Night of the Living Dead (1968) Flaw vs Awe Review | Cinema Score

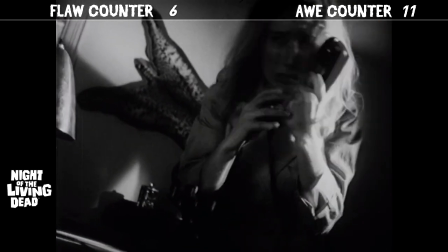that overacting is harsh it'd be jarring in a silent film damn that is over the top
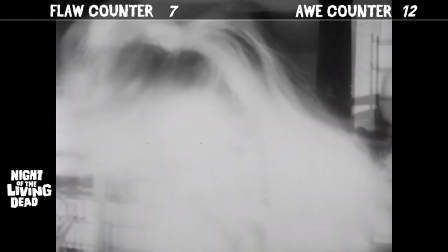give me some of that gore porn a freaked out barbara goes to run outside and we are introduced to ben
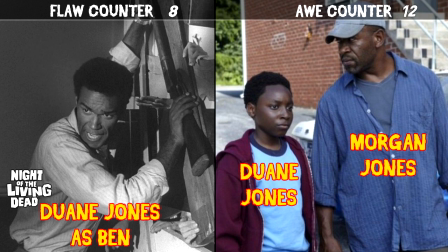using a jarring ass edit ben is wonderfully played by dwayne jones and yep that is where the Walking Dead's Morgan Jones got his name from. The homage was given to Morgan's son who was named Dwayne Jones.
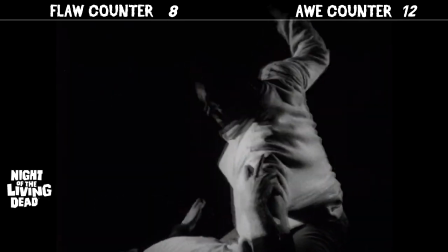Yo careful buddy you might actually hurt him.
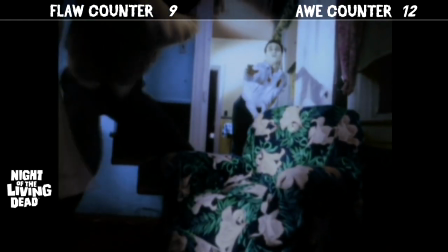Ben rescues Barbara just in time from a ghoul intruder while even more ghouls are making their way
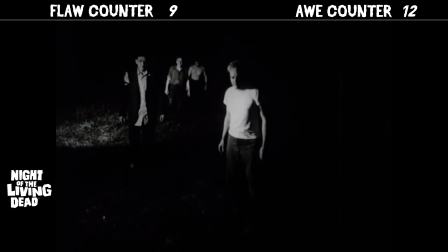to the house and this gives the feel of a dangerous wave of these undead creatures.
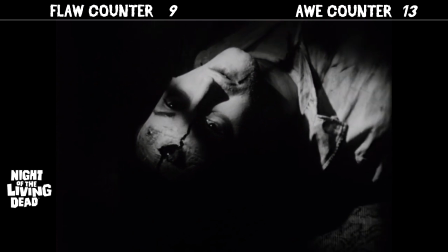He's moving his eyes during a close-up. Barbara being in shock works early on.
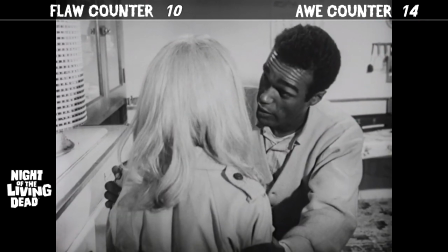However, too much of that nonsense frustrates the hell out of the viewer, which is something they actually overcorrected in the remake.
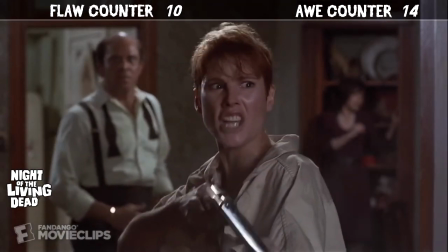When we get to that point of frustration, I'll just say too much and we'll flaw it.
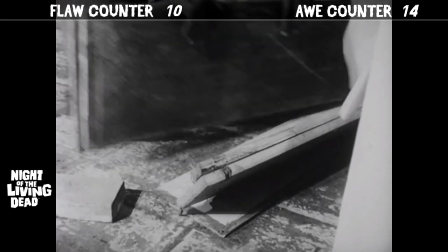Aw, look at all those boards. It's like someone stored them there for this exact purpose, which is what they did.
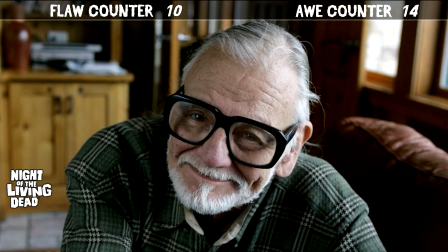Not knowing where they would get the boards from, they laughed and said F it and figured viewers wouldn't mind. and for the most part, they didn't.
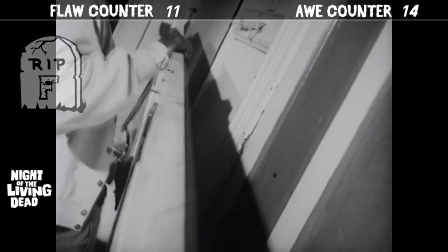He's got a friggin' door,
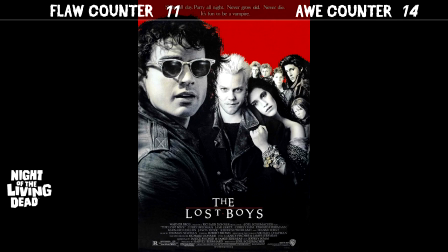and she's confused thinking she's in the movie Lost Boys with stakes that are barely good enough to kill a vampire.
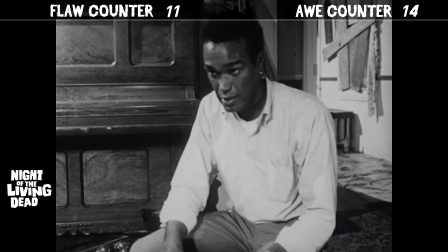50 or 60 of those things just standing there.
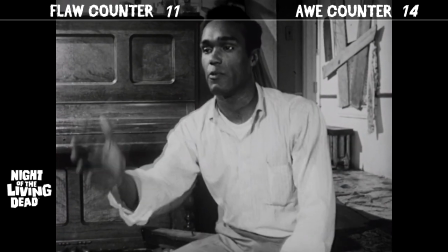I started to drive. I just plowed right through them. They didn't move. They didn't run.
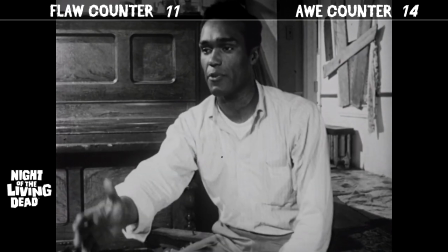Now that's the movie I want to see. I wish they had budget for that movie.
He grabbed me!
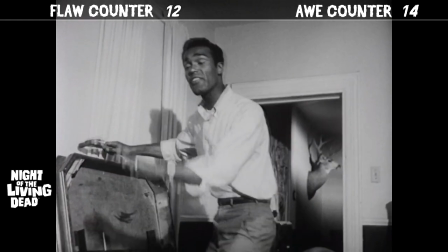I think you should just calm down.
Yo, Ben doesn't want to hear nothing from this crazy white lady.
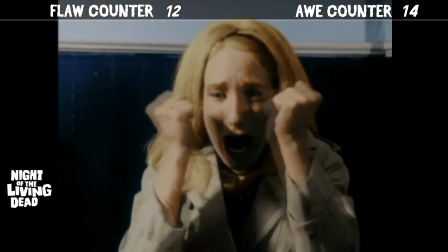Johnny!
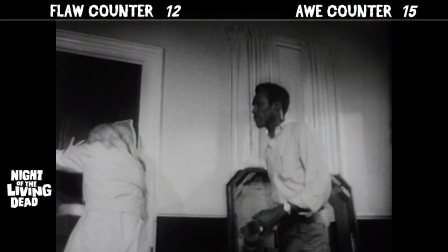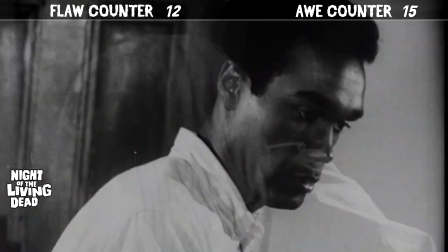Really, nigga? Oh!
They ask you how you are and you just have to say that you're fine when you're not really fine.
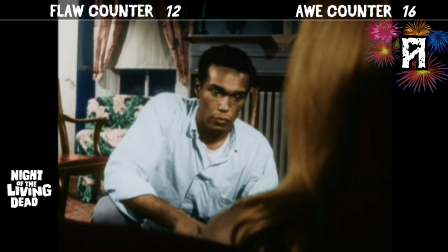You just can't get into it because they would never understand. The first reports began filtering in newsmen and law enforcement agency.
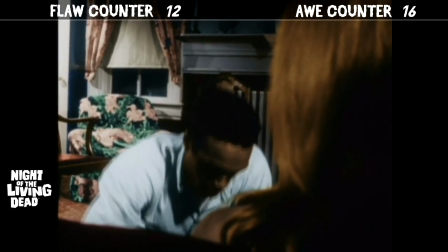Too much. By now, we understand. She's in shock. And we're looking for a little interaction between these two characters and we're just not getting it.
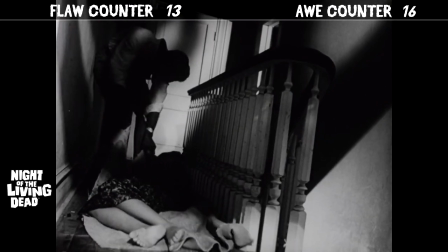At the top of the stairs, when Ben goes to remove the body with her face eaten away, for a split second,
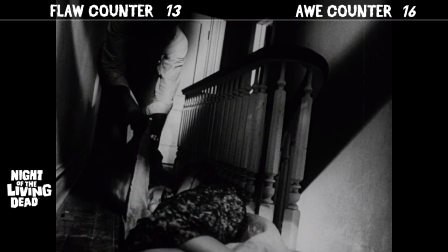yes, it is just a split second, but it's distracting because person gets her face eaten away,
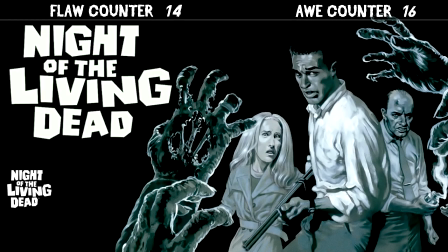he goes to move it, you're gonna look at her face. Just as it's getting old with only the two of them, more characters spill up from the basement.
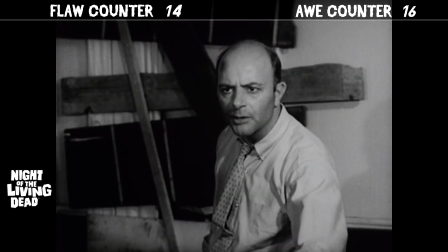You're insane. A cellar's the safest place. I'm telling you, they can't get in here.
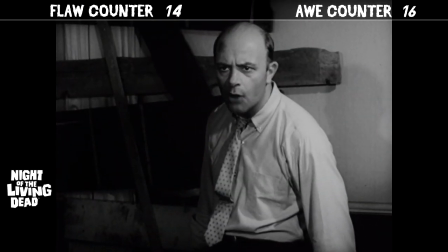And I'm telling you, those things turned over our car. We were damn lucky to get away at all.
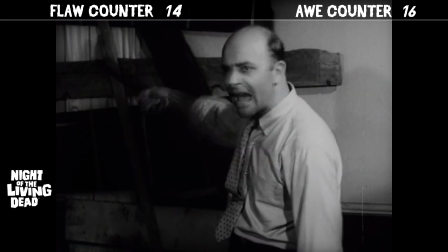Now you tell me those things can't get through this lousy pile of wood?
Compared to the silent, shocked woman,
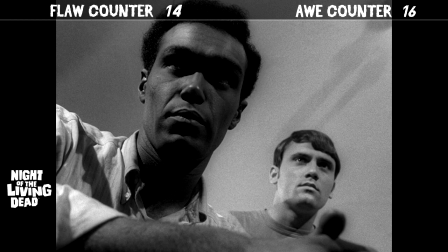this new group arguing over what part of the house will be the safer choice is explosive, adding more interest.
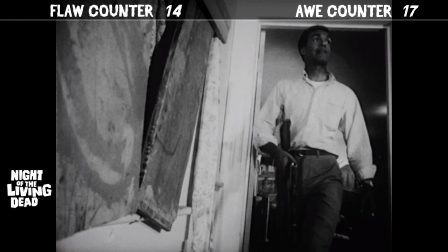Sound design here is extra weak sauce.
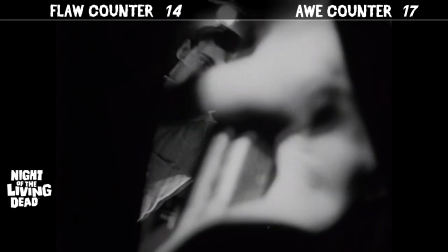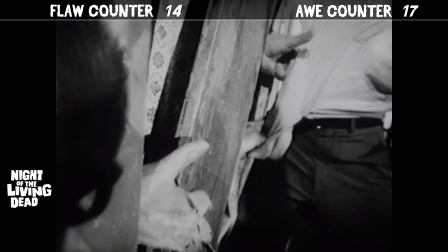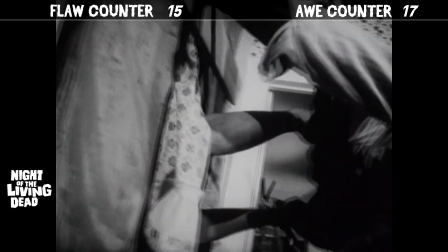Concept here is cool, suddenly attacked from the window with some classic gore.
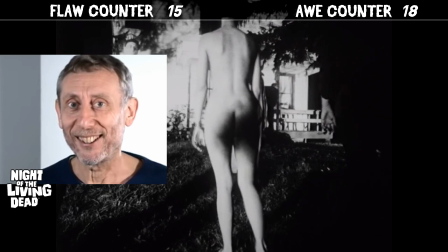Zombie ass? Oh look, she's for sale.
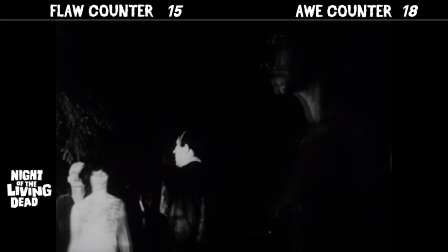Must be a prostitute zombie tits, too, huh? Nice.
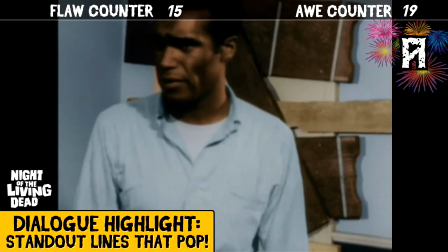I mean gross If you're stupid enough to go die in that trap, that's your business.
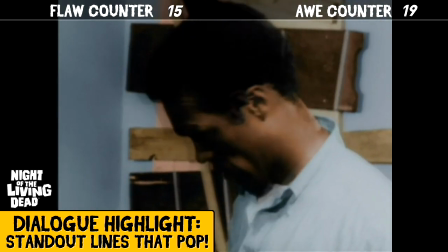However, I am not stupid enough to follow you It is tough for the kid that old man is so stupid
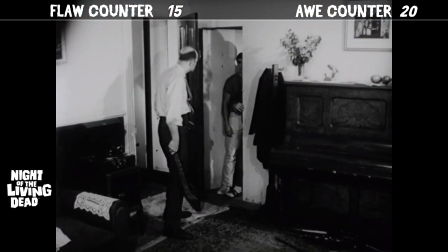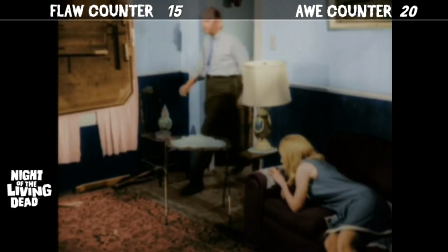That's a big guy this place is ridiculous Look at this.